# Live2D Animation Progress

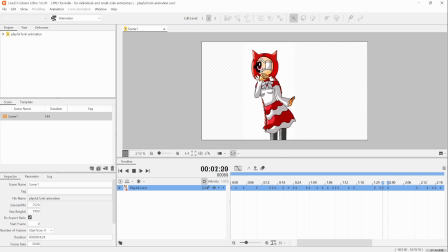(8:08)
I am going to now showcase my most recent second animation I did. Again, but like both of these, they're all part of my portfolio, as well as good practice and just showcase the kind of work I want to do with Live2D people, such as for games or for VTubing.
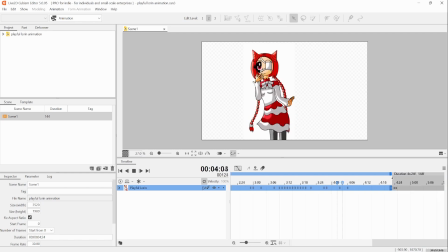(8:25)
So we are going to get into that now. So that will be the exciting portion and exciting.
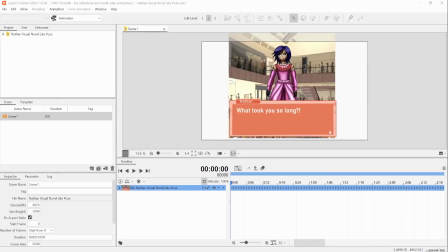(8:33)
Oh, and so now for this very last one, this is my most recent animation example. Again, these are stuff I'm doing for my portfolio as well to show the kind of work that I want to do and to get hired for any projects or game projects of that nature.
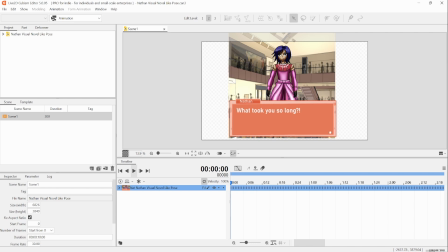(8:50)
And this is an animation of my character Nathan done in a visual novel type of format.
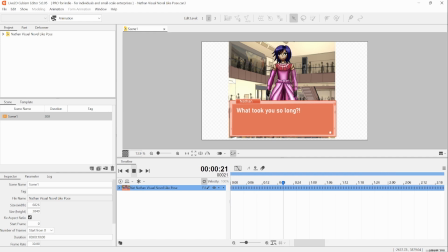(8:58)
Now again, you can find these in a lot of majority webtoons and things of that nature. And that was of course the intent behind this animation itself. But again, I do play a lot of mobile games at times,
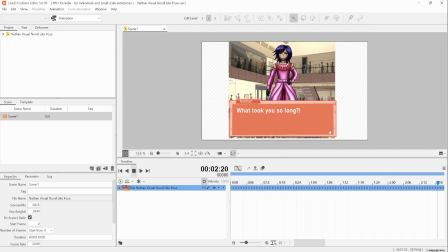(9:12)
and a lot of them do have the animation effects where they have the character kind of of course facing forward, like in any official novel, but the stuff they're able to just continue to animate the character into doing different poses with the very same character pose positioning itself,
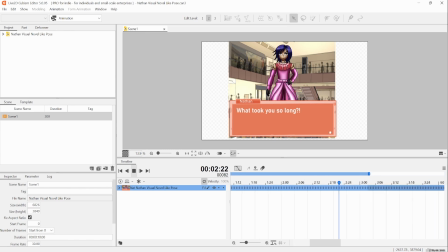(9:28)
again without having to draw very different frames. Only need to draw a few extra things if they need to change the expression of the character, or maybe modifying the character to move a bit, or for that one drawing, or anything else like that. So again, there's a lot of games out there that you probably will play that have similar animation like this.
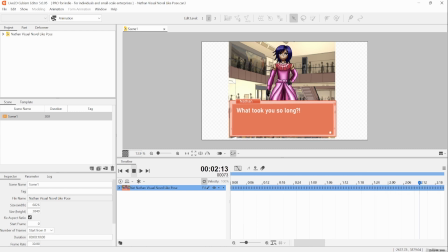(9:47)
I use Live2D. A lot of the rhythm mobile games, games that feature custom characters, telling stories, visual adventures, and genres, from action to rhythm to many more.
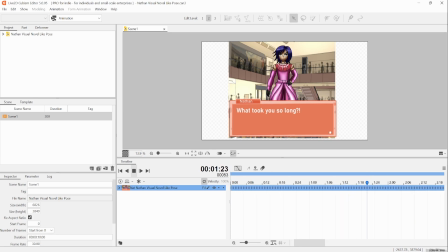(10:01)
And those were the very big inspiration to do this. So for the border, I hand drew that myself and gave it like an orange color. My main thought point in that was just to try to get a color that would complement him.
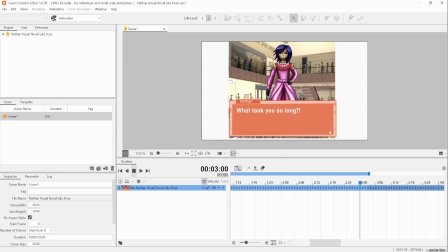(10:16)
So I knew I just needed something that would be complementary and it can work. If I wanted to throw any other character in there, it would work. So again, just a few sentences. Also with the little like white square to show like, or like you click, you're in the middle of finishing the sentence and then you can go on to the next line of dialogue.
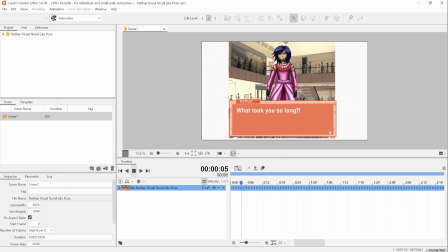(10:36)
But to represent him, like emotional him being a bit annoyed that the person making him wait, and in the background, of course, it's not mine. Because I do use Clips to European. Clips to European has a wonderful feature known as the accessor, and it's a gold mine for goodies in there.
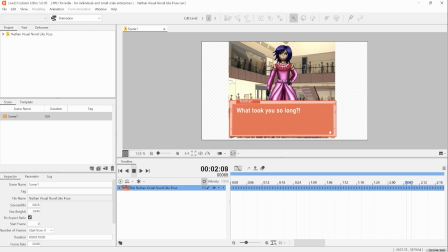(10:54)
So I took pretty much a mall background and pasted it on there. This isn't the best as it could be, but I knew I didn't really want to draw backgrounds, and it wasn't the focus of this, but I wish I could find a better asset that would fit more, just because for this entirely itself,
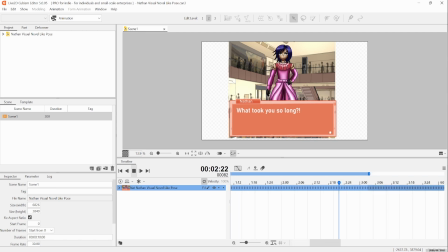(11:12)
the asset itself is more of an establishing shot, which is good for certain instances if you're trying to like introduce into the scene. But considering we're at the mall, you need to be more like a 1 point perspective at the bottom level, and this is more like up, as you could probably tell.
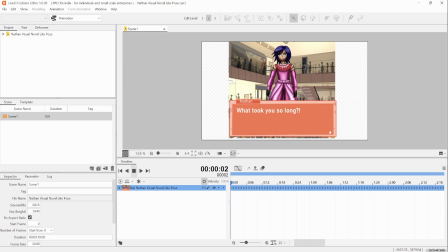(11:28)
But again, I just want to create a point that we're at to get this out somewhere, and the image point show that motion effect. And again, this was the first time I'd done this. It was another effect of me messing around with the program based on, of course, the type of mobile games that I see in this world play, because again, I do play a lot of these games,
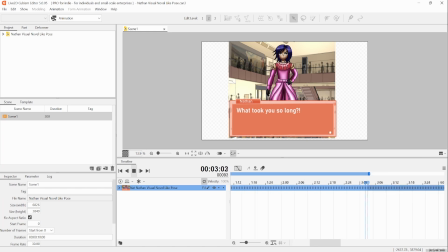(11:48)
so I do recognize the type of animation that's being used on effects, but I'm still trying to figure out whether or not they use certain like parameters or physics for certain things. So yeah, for this one, I don't remember. Let me check.
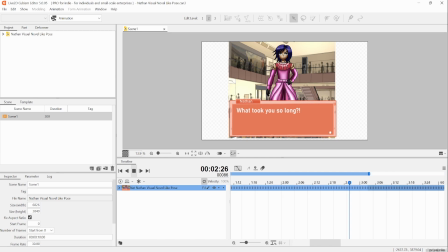(12:03)
I don't remember if a bounce was used. I don't think a bounce. Yes, this one I did not use a bounce. It's not unlike the line. I was trying to remember if they ended up like they used bounces, and I don't think they. And I'm not sure they did, or I don't think they did.